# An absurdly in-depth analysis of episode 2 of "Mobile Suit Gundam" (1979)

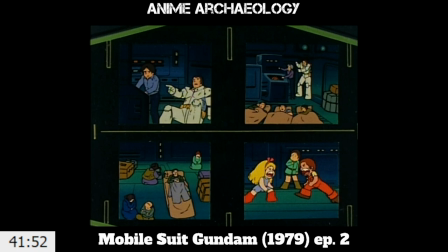One shows, two shows an injured person directing a kid or something, clearly a civilian, and of course the little kids are arguing. dire straits it should also be pointed out this is a somewhat technically
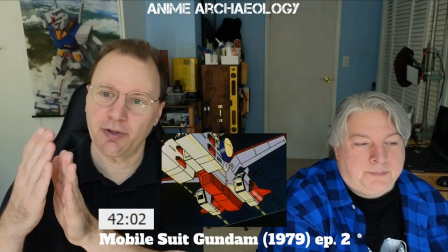challenging pull cell because of the angle you're trying to move it at to also align up with those
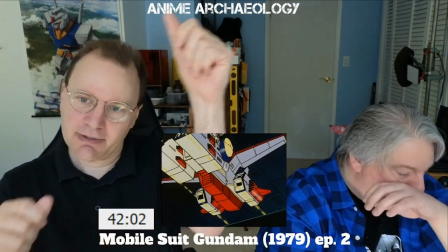laser lines you have to be a little careful there that was
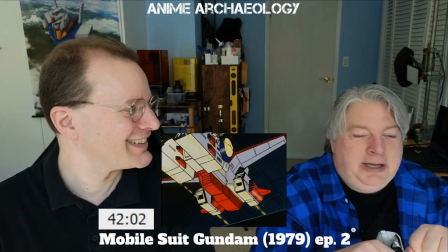Skippy the intern's job oh god I can't do it screw it up
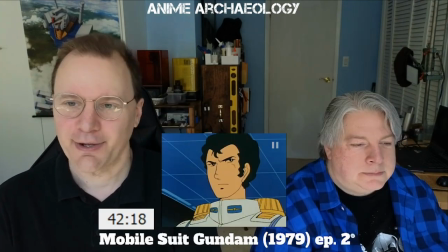okay so
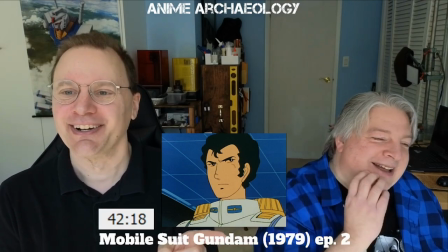gotta point out the shade that Bright is throwing here where Ryu goes I'm a pilot cadet better than some people you know yeah
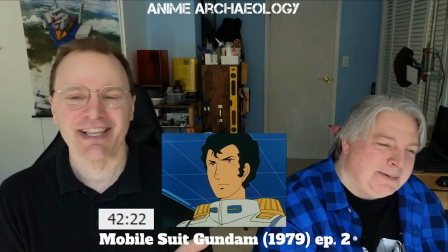okay I also have to point out he's like experience two simulations sir
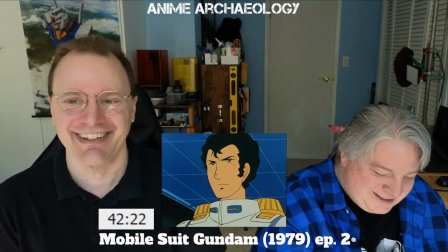oh god he's so proud of himself and Bright's like
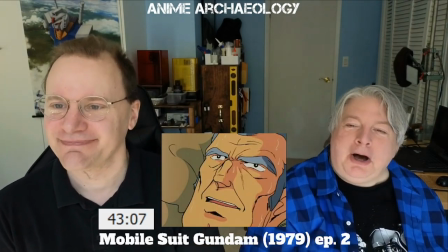here we go yep the legend of Shaw mmhmm one's approaching three times normal speed
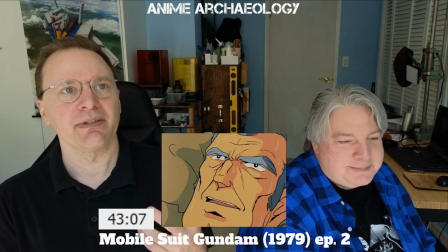And again, what an interesting way of getting across.
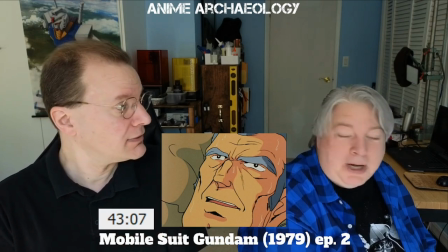Because up until this point, they have no idea. They've seen a red normal suit, that's all they know.
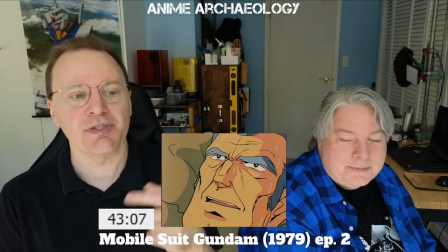But now they know who Char is, and that clues the audience in to, okay, this is a big deal.
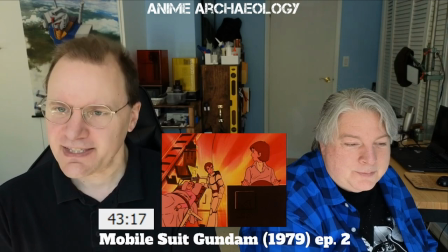This is interesting.
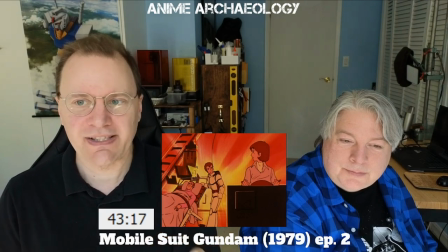Again, what is this? I don't know.
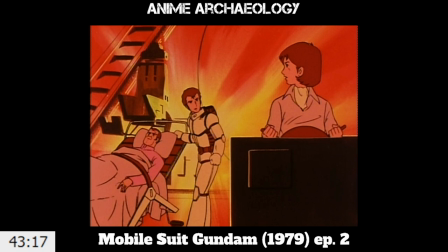Bright's trying to figure out what's going on. we get this sudden red everywhere as he's trying to understand what's going on and it's centered on bright
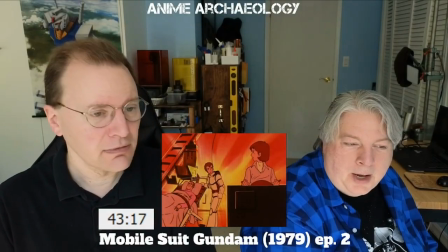I'm not sure is it like new type powers awakening? I think it's just the fact that he's beginning to understand yeah maybe huh I don't know never mind
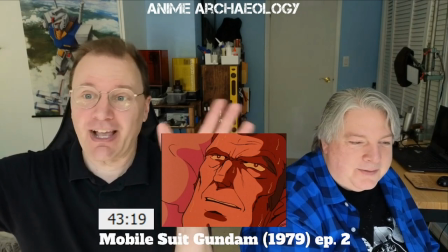and it's just an alarm but it's just red lights going on although it should be pointed out One second.
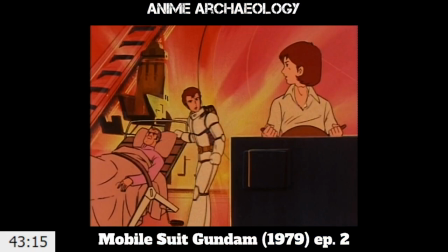Okay, so here's my argument. I think, yes, there's a red alarm going off, and so everything's going red, right? It's literally red coloring on the ship. But it is still centered on Bright. Yeah. I think this is both an artistic choice to
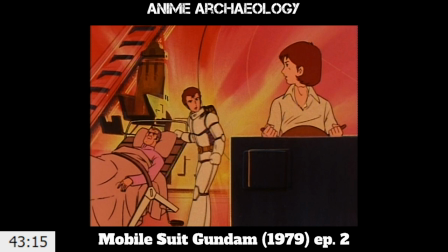center the eye and focus in on this is about kind of Bright's moment, but also I think that you could argue that there is a bit of realization from Bright about what's going on, and maybe some new type powers starting to kind of inch in. And what confidence from Char here?
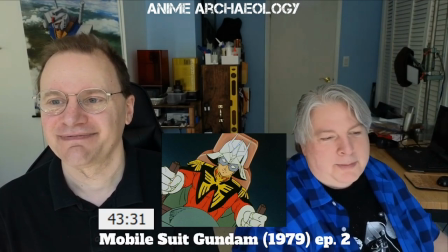Well, I've already taken out five battleships at the Battle of Loom, you know. I've done a relatively successful mission.
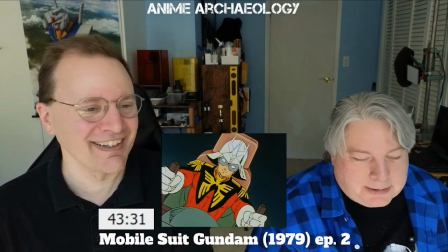You can get my butt handed to me. Yeah, we're going to go in. Yeah, that's fine.
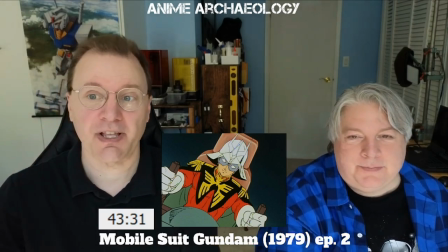And remember, this is our first time seeing him in a mobile suit.
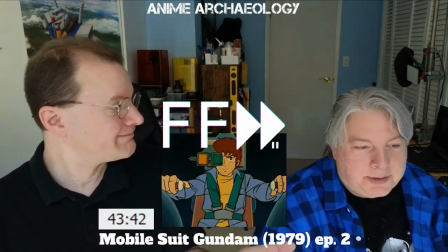and we've already seen how good he is on the ground there we go keep thinking about the humans so here's where Char
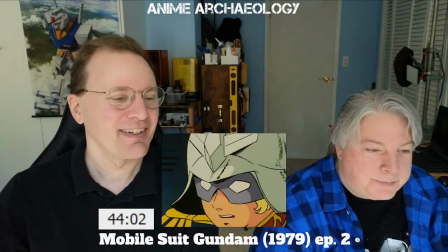starts to realize some limitations where he's like okay I hit him